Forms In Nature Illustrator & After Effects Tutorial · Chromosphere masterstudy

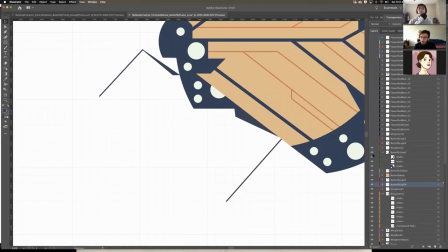So it's not if you really think about it, you know, when again, you know, you remove all the details and you just start with the basic shapes,
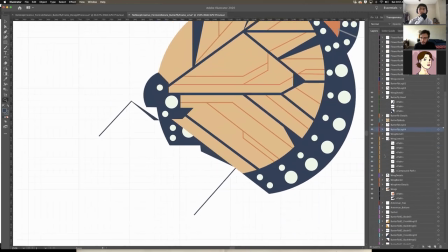it's really just a bunch of simple shapes put together in order around
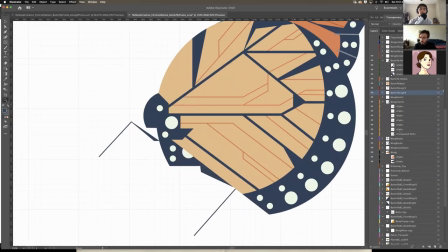worshiping around the circle that is the butterfly. So then we activate leg, and now we have, why can't I find the legs? Oh, there it is. So there's the other leg, and then, we had these other wing lines I forgot to activate, but now you can see them.
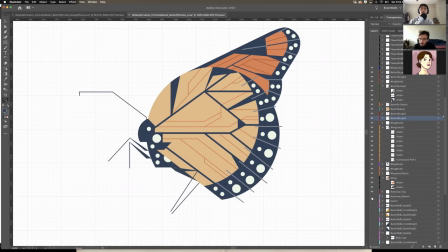Now let's go farther back. We have the antenna and the sucker, right?
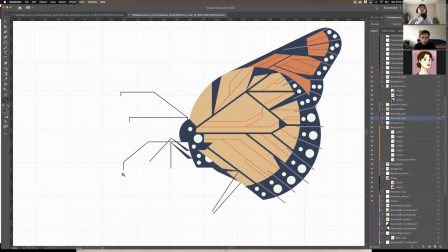Which antennas are just, you know, two simple lines, as well as is the sucker, just one simple line.
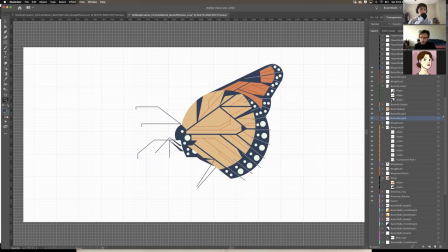So if we wanna look at this again, one more time,
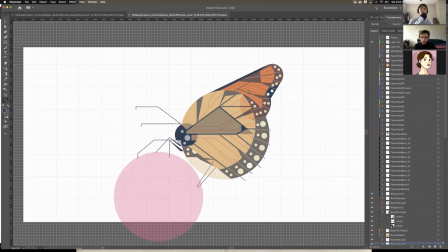again, all it essentially is just one main circle with two other smaller circles to form the round contours of the wing, and then the triangle to form the main body of the wing,
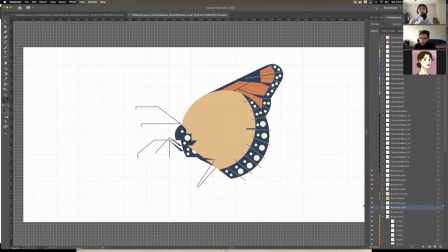right? And we can see all of that again by removing the details and just focusing on what's the main shape, right? It's kind of like having X-ray vision. So now that the butterfly is done, right?
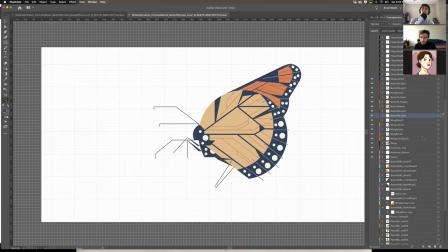Let's focus on the other really, really cool second biggest shape, which is the flower.
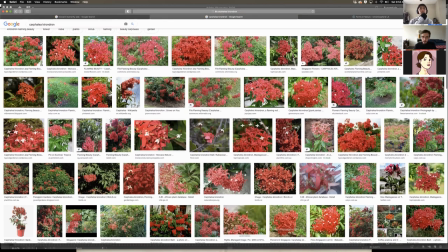So for the main flowers, you can see here that I've brought up some references provided by Desmond's beautiful home of Singapore.
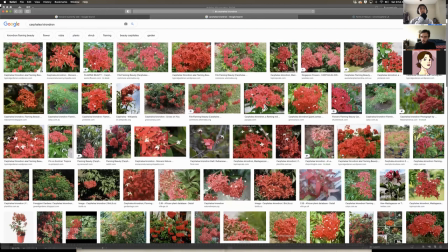This is actually a flower native to Singapore. And it's kind of the closest thing we found that resembles the flower in forms in nature.
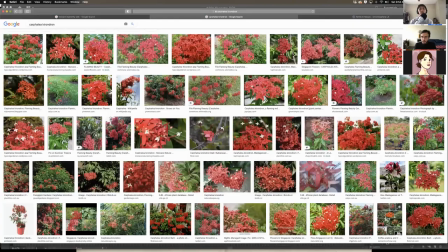And again, as you can see, removing all of these intricate organic patterns, you know, we start to see the main geographic shape of this flower, right?
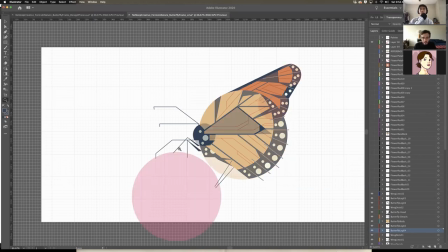Which, you know, we first see the circle, which forms a contour outline.
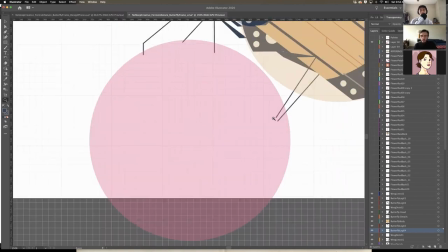And then we start to see sort of, okay, what are the bigger shapes derived from this flower, right? Beginning with the center. So think of the center, if we're going to think of like a blooming flower in spring, we can think of kind of a box that's opening and it's unfolding in front of us, right?
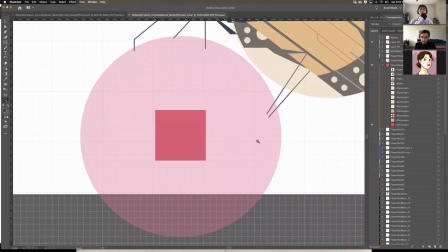And the way the folks at Chromosphere did it, which is actually brilliant, and it's very, very simple when you think about it, it's just basically first a square, then a smaller square, and then a square that's of the color of the first square.
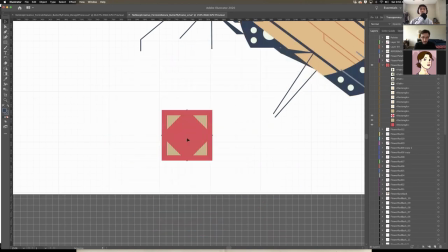Let me remove this. That's of the color of the first square, but flipped on its axis and made just slightly smaller, right, than the previous square. Small enough so that the points stick out a little bit at the sides of it.
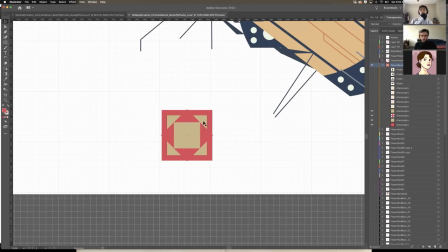So then the square, of course, falling in that same line of thinking, right? The square of the color it was before, and then, but made straight again. And then a square of a lighter tone of the previous one, but flipped again on its head now.
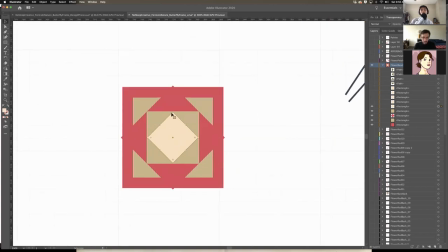So it's just touching the inner contours of this square. And then for finer details, right? We go again from big to small, from finer details, smaller squares at the tip of this diamond to kind of bring highlights to the tip of the center of the flower, and then just
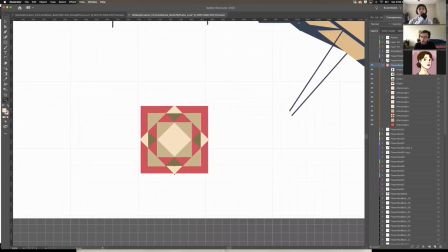adding more final details with these green triangles. So essentially this is the center of the flower. There is also the backplate of the flower, which I have right here.
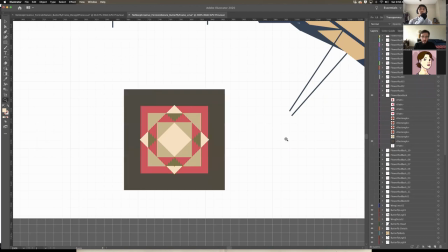And if we analyze the backplate, it's pretty much the same thing. You know, you have a bigger square, then you have another square flipped on its axis.
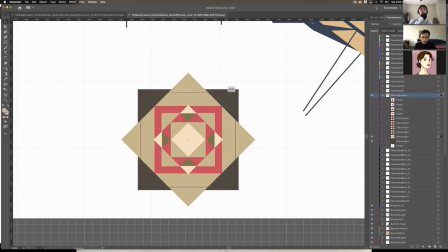This one, of course, it's bigger. It's almost the same shape as the outer, the same size as the outer square. And these points are sticking way out, kind of to have that sort of solid backplate in front of this central composition. And then same process repeated again, just way simpler with less squares.
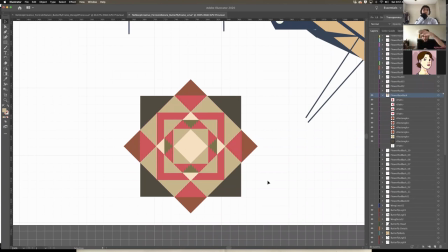And you have this beautiful geometry here, which kind of, it's almost like it almost feels like a spiral bringing us in, having the unifying shape of the circle on the outside.
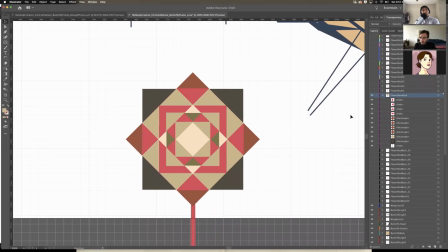Then there is just this other rod to kind of hold the flower up. And then we go to the petals.
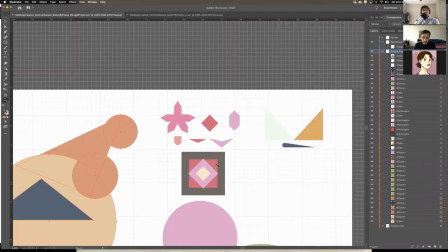So let me go to this design guide real quick. Here, as you can see, I had the very basic shapes of the center of the flower.
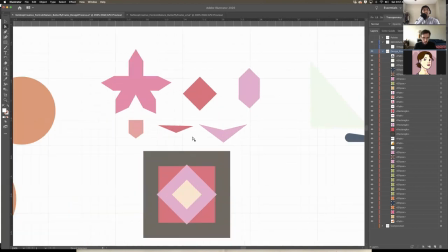And then if you think about the petals again, it's just triangles, right? for the outer smaller petals, it's just a shrinked up triangle. And then for this big petal, it's just a triangle with a point inverted downwards, right?
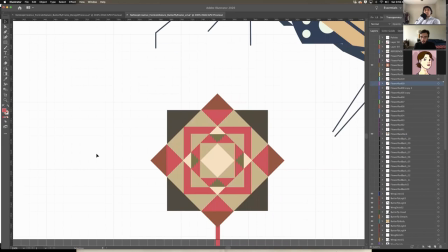So if we analyze the petals that are on the outside of the flower, right, we see, you know, let's first think of the four petals that intersect these diamonds.
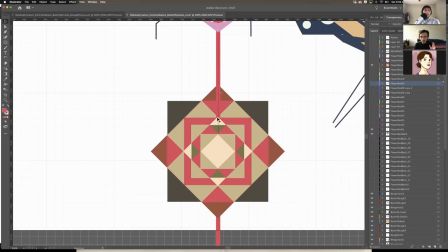Also, like, think about it like this too. These shapes here are not only here for decor, right? They're not only here for to look pretty or for fluff. They're also here to inform the finer details, right? And they almost serve as guides to help us know where to place these flowers, right?
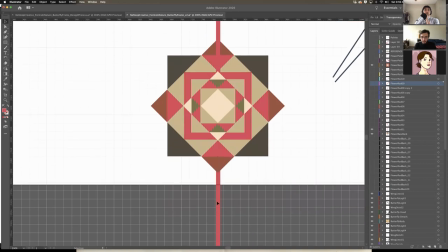So if we analyze the first four main rods, right, we already have two, the rod that's holding up the flower here and the rod up top, right?
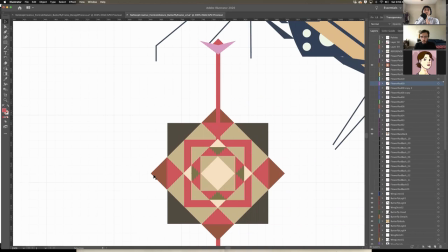And we can see already like, oh, okay,
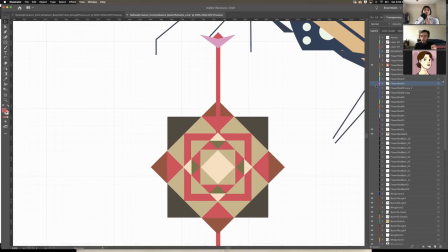they are all intersecting these main squares that already exist and that we already made setting up our base.
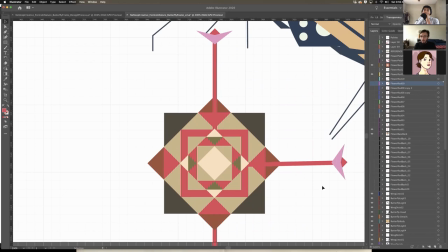That's why, again, you don't want to start immediately like doing all the final details and getting excited and rushing to the end.
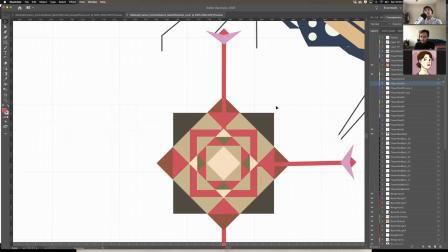You have to start from the beginning and you have to start setting the base and set the main blocks first before you move on to the finer details.
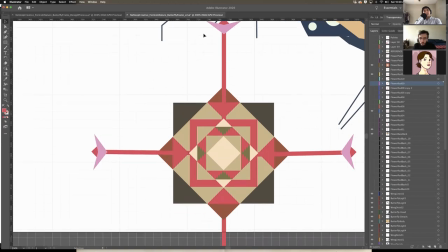So now that we set those, now we can see those four basic rods are pretty much like a compass, right?
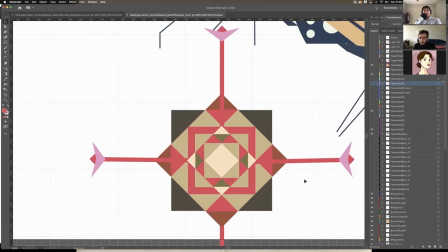Pointing at all the cardinal points outwards and just again informing us about the unifying concept of forms in nature. And now that we activate all these finer details, right, we can see that these were placed with three in between each of the four main ones.
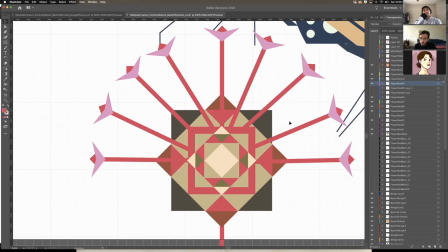Right, three in between at the top.
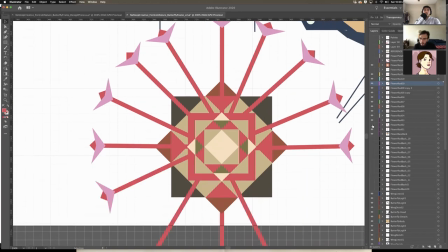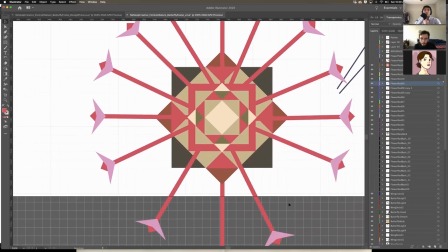And then becoming more sparse at the bottom with two in between the main rods at the bottom.
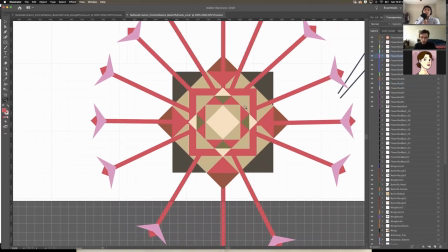And now after that, we move to the finer rods, which instead of being three shapes, we move to two.
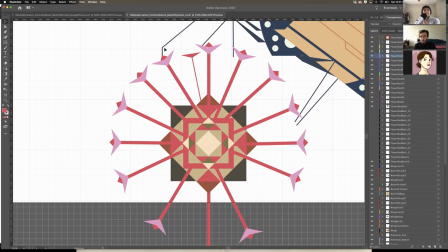And also think about it like this in terms of graphic design. The farther an object moves out in space, you know, the less shapes it requires. So since these rods are up front, right, they have three shapes. These rods are in the back, they have two shapes, right?
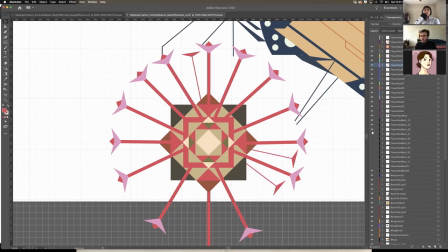That way we don't clutter the eye with too much detail and everything looks like we have a simulated sort of depth happening here with these rods interlocking in between these main rods. So now we have that, and now we can add the last finer details, which are these petals, right?
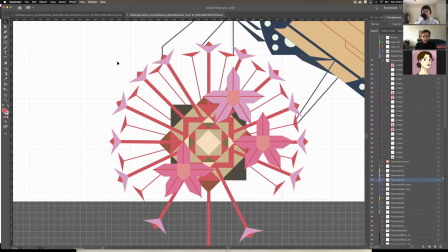And these petals, as you can see, they are at a different perspective. They are facing us rather than facing to the side. So you can think of these petals as essentially these back petals that are looking outward. These ones are looking toward us. So they're going to have the full five star-like petals of the flowers plus the center looking at us, right?
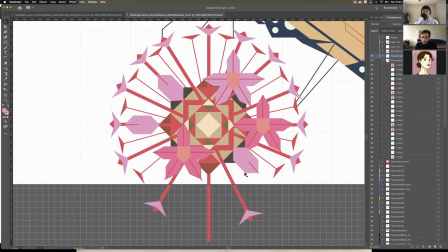It's like an interesting shift in perspective. And then we have these extra details, which are just these other petals to kind of give it a more of a simulation of depth.
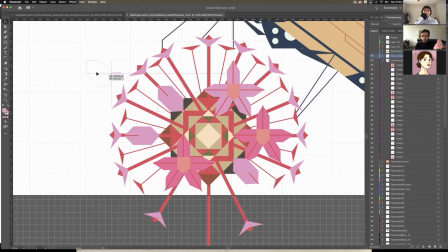And you can also think of these as like closed petals of the flower with these diamond shapes here. So let's see.
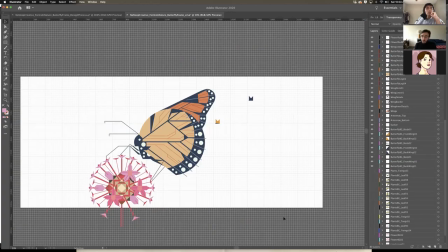Now moving on to the background, let's first pull up these two main flower designs, which again, you know, looking back onto our design guide, they're just more circles, right? They're the same star shapes that we see here, but made smaller. Oops.
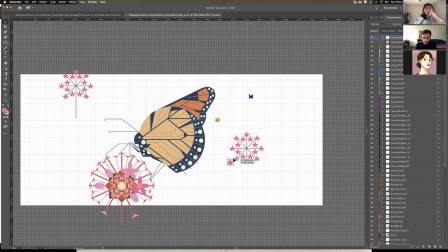These main star shapes that we see here, but just made smaller and arranged into a circle formation with
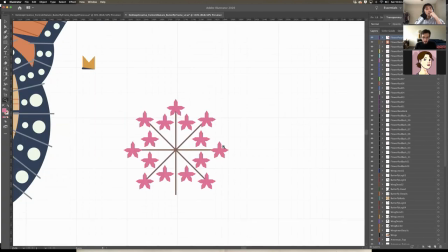a wider circle up front and a smaller circle at the center with these lines and these rods kind of unifying everything together.
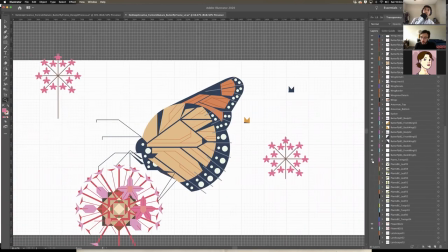So, and now for other details, we have
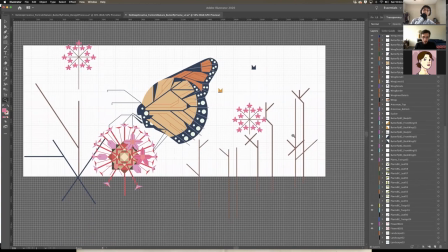essentially twigs that are holding the whole design composition together.
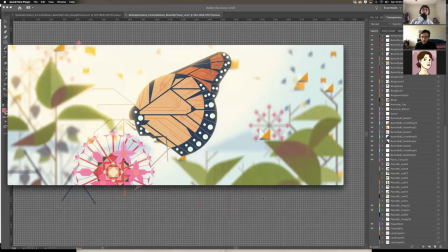As you can see here, it's just all blurred out. And then in between those twigs are the leaves.
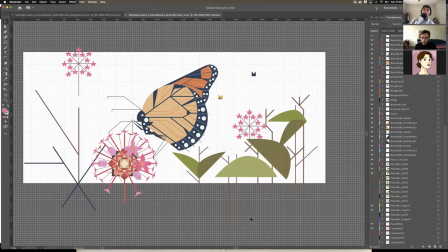And the leaves, if you really think about the leaves to make it less complicated, they're essentially circles, right?
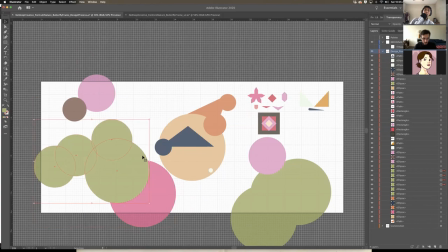Let's just copy paste this here real quick.